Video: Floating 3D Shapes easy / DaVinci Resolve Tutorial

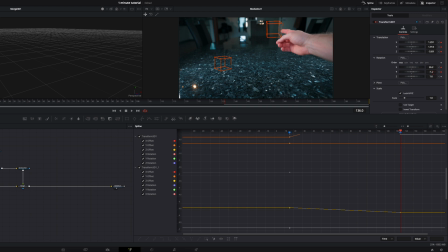[4:09]
So it doesn't float just straight up. So we have a little bit of a rotation inside it. And the more angles you play with, the more engaging it will look. Like this. And then take the other cube and do the same thing with this cube.
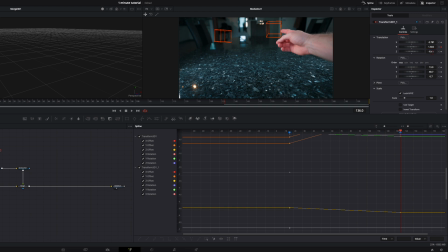[4:27]
Just let it float up somewhere around here. And here when I tap the cube, it accelerates very fast. So I go just like 4 frames further and then I place this cube over here. So that's the moment where this cube hits this one.
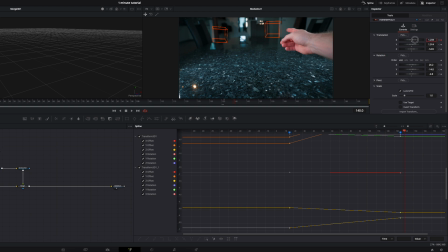[4:44]
So I take this transform node and position the cube like it hits the other one. You will see every time you add a bit of a rotation, it will look very natural like here, this is the place where the cubes hit each other.
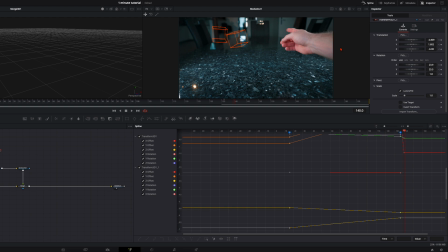[5:02]
So we set also here a keyframe on the second cube, because now we can go until the end of our clip. Then we put our left cube all the way to the left side.
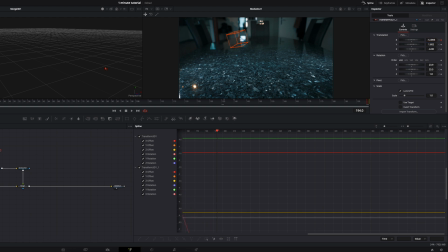[5:15]
This one will fly far, far away. It doesn't matter how this cube will fly because you won't even notice it. And this cube hits the other one, so it needs to float a little bit back here,
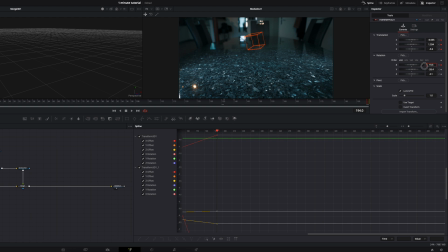[5:31]
maybe a bit down, and give them like a back rotation like this. So maybe half of a back rotation because of the impact, like this. So this is just the rough keyframing of the cubes floating up like this.
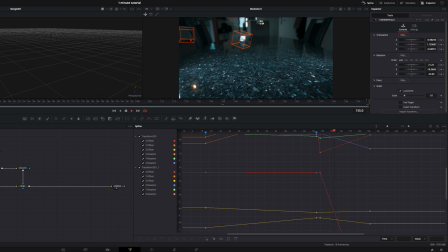[5:51]
Then I will hit it here. It flies over like this and it ends here.
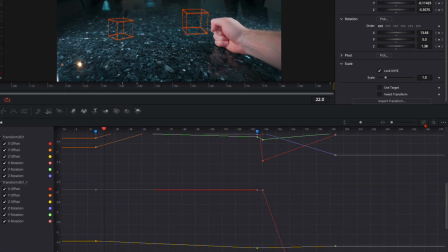[5:58]
This looks very, very rough. So go here to this little icon, zoom to fit, and you have all your keyframes. And don't worry, it looks very chaotic. Just press Ctrl or Command A to select every single one of them.
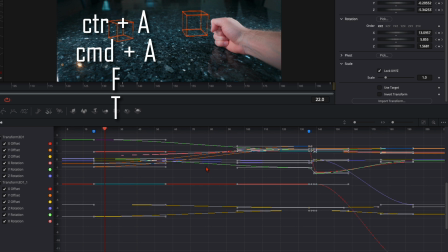[6:14]
Then press F on your keyboard, not S, very important, press F. And then T, so this one will open up. And then ease in, push it all the way up to 100, and ease out all the way down to 0.
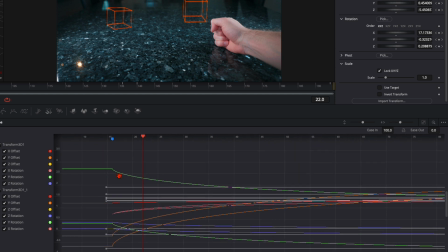[6:30]
What this does is, every curve you have here is at the beginning very fast and then slows down.
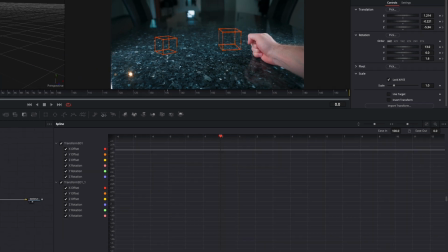[6:38]
So it looks very natural at the end. So when we play this back, they start very fast and slow down up here.
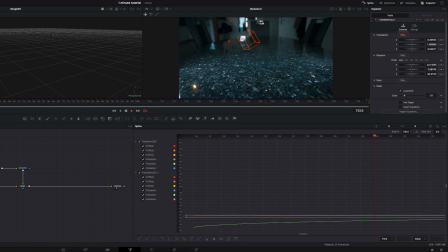[6:47]
Then I tap it, fast, slow down, and here once again. So this is the magic behind this floating. It needs to accelerate very fast and then go very slow. One little mistake I noticed here, we need to have the same speed the whole time.
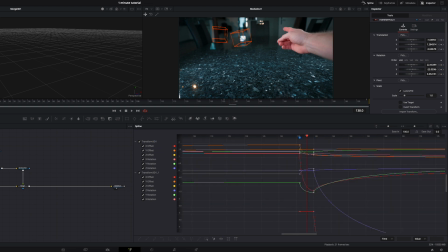[7:06]
So we just need this transform node down here. This is the transform 3D one. So we deselect the other one, so we have only these keyframes visible here.
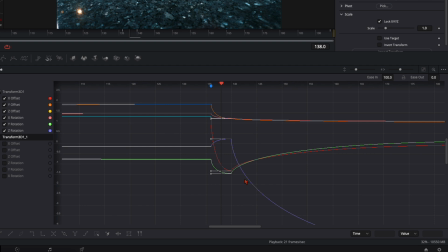[7:17]
And then we take all this and select the straight line down here. So we have all the lines straight and not in a curve. So we have this one accelerating very fast like this.
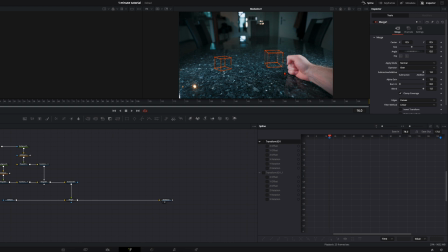[7:29]
And for the little spice at the end, we add a camera shake while I'm hitting the table. So select your merge node, hit shift and spacebar, type in camera shake.
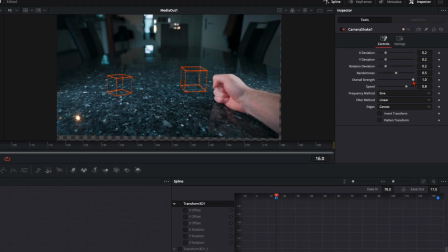[7:39]
Then it will be way too strong at the beginning. So set your overall strength to around 0.5. Set the speed all the way up to 1 and set the edges to duplicate so you don't have this border around here. Then go over to settings and turn the motion blur all the way up.
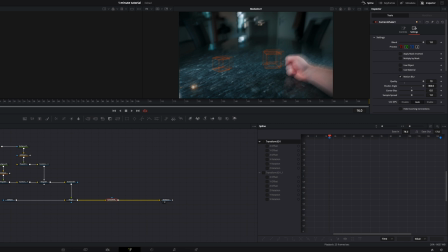[7:57]
Then make sure your timeline is here on your first marker where you hit it. Then with the camera shake selected, here on controls, the overall strength, set a keyframe. Then go 10 frames further and set it down to 0. This will create this curve down here.